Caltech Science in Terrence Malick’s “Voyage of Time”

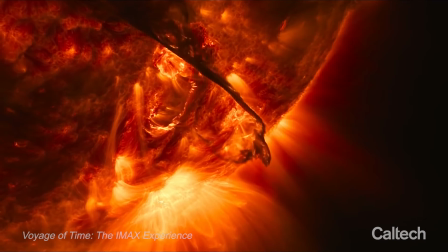(0:01)
It was really interesting working with people from Hollywood. Artistically, they're going for a much higher bar.
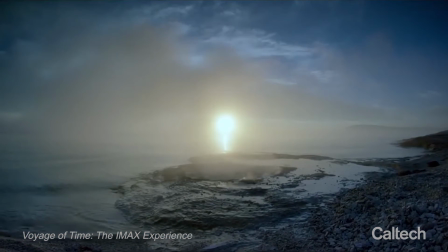(0:08)
Malik is notorious for the way he works. He generates a tremendous amount of material, and a huge amount of that ends up on the cutting room floor. So we were just happy that any of our material actually survived to the final cuts of the movie.
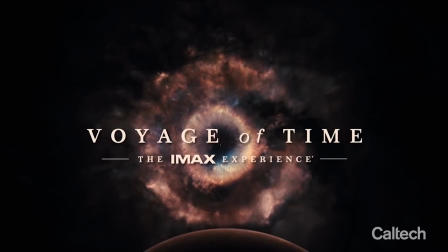(0:22) Voyage of Time, the IMAX experience.
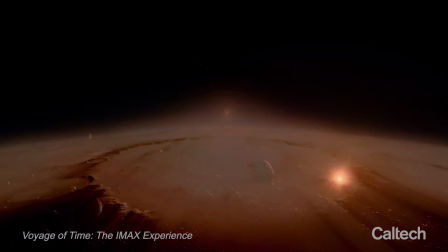(0:27)
Part of the excitement of working on this project was the chance to work on a project led by Terrence Malick. It was incredibly flattering just to think that the renders that we had made for scientific purposes
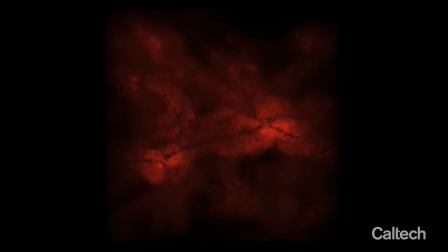(0:38)
would be considered by an artist like that to be sort of worthy of immortalizing in a sense alongside the rest of their work.
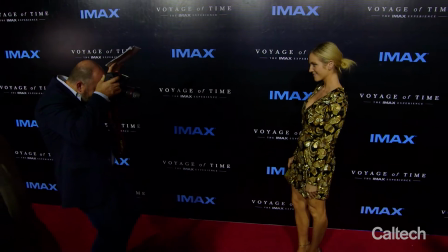(0:46) Brittany, looking back, over the shoulder, to your left, yes!
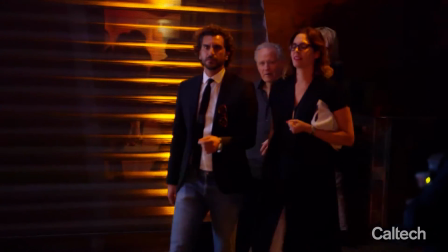(0:49)
So we got the invitation to the premiere and then we had to find out whether we could take guests because both of our wives, I think, threatened to divorce us if we didn't take them to the premiere. era.
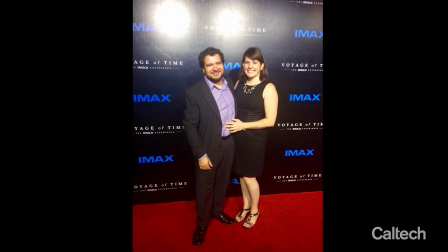(0:57)
It was a great time.
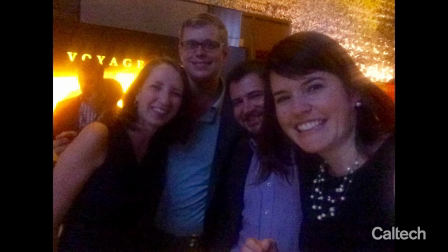(0:58)
Myself and Chris Hayward, the postdoc who worked with me on all of this, we weren't sure if our animations had actually made the IMAX cut of the movies.
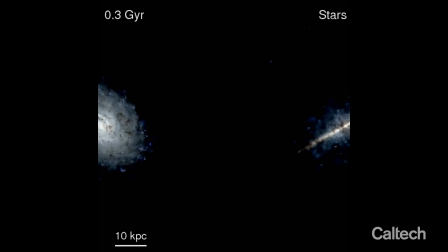(1:07)
We had originally rendered three different pieces for the movie. The one that's prominently featured in the IMAX cut is a simulation
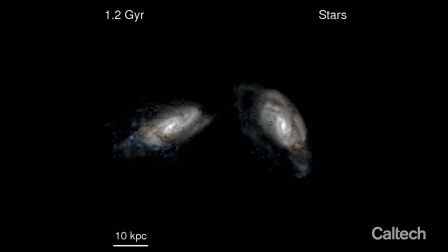(1:16)
of two galaxies colliding and merging into a larger galaxy, something that we think has happened at some level or another to all galaxies.
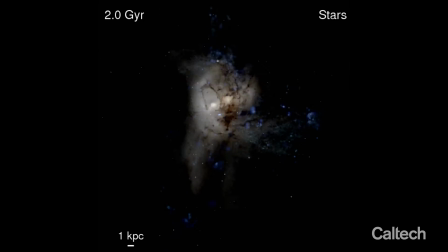(1:24)
Also, I think they particularly like this clip because just the shape the two galaxies make as they collide with each other happens to form a heart.
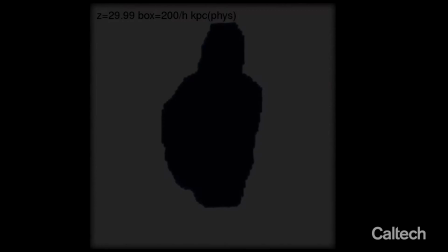(1:33)
So the other simulation that we rendered is looking down the barrel at a galaxy as it forms.
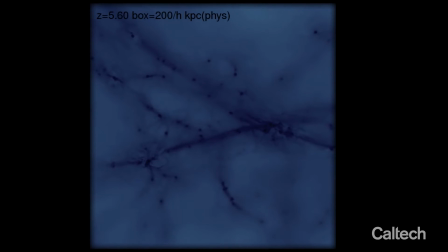(1:40)
So it's new stars are being born at a rate 100 times faster than in our galaxy today.
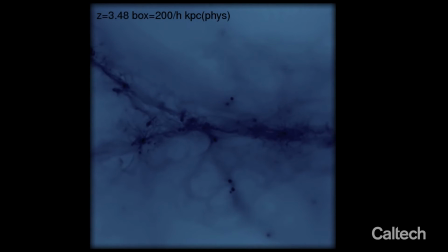(1:46)
Originally was rendered in a grayscale and also from quite a large distance. So the observer was far, far away from the action.
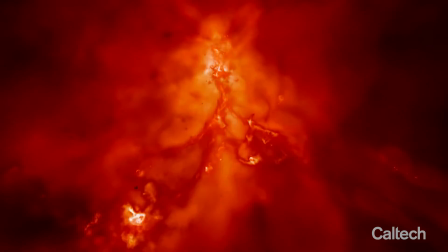(1:53)
And they had us really zoom right in on the action and create sort of a 3D effect and also change the color palette to a reddish-orange color palette.
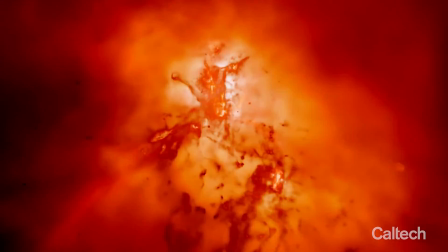(2:01)
So it really looks like you've gone right into the middle of some giant inferno, which is probably a better visual analogy for what it really is anyways.
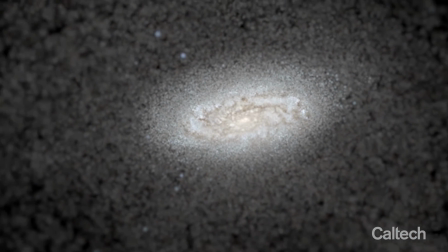(2:09)
The science has reached a point where it can visually make presentations that are as stunning as any artist's rendering of some of these things.
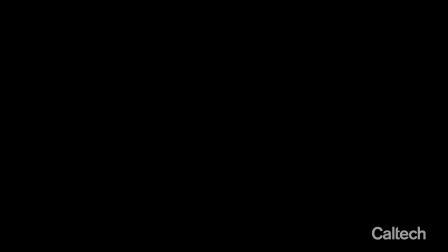(2:17)
I'm encouraged by this. I mean, I think this is really exciting. And the hope for people like me is that this is signaling a sort of revival of public interest and will to do these things just for the sake of doing them.
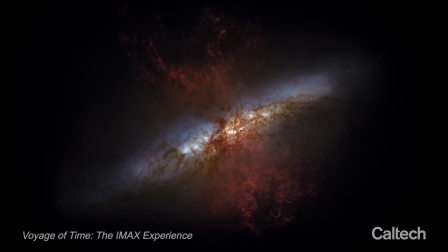(2:29)
Because in the end, NASA isn't funded because of the technological spinoffs, even though they do have a big impact.
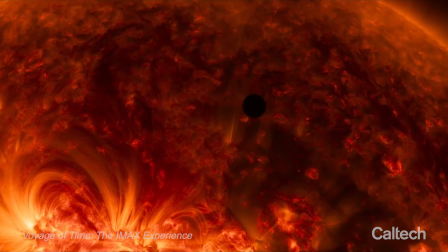(2:35)
It's funded because people get excited about this stuff and just want us to do it.
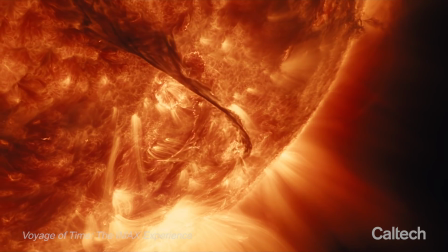(2:39)
And that's largely driven by things like these kinds of visuals, either in movies or from the Hubble telescope or something like that.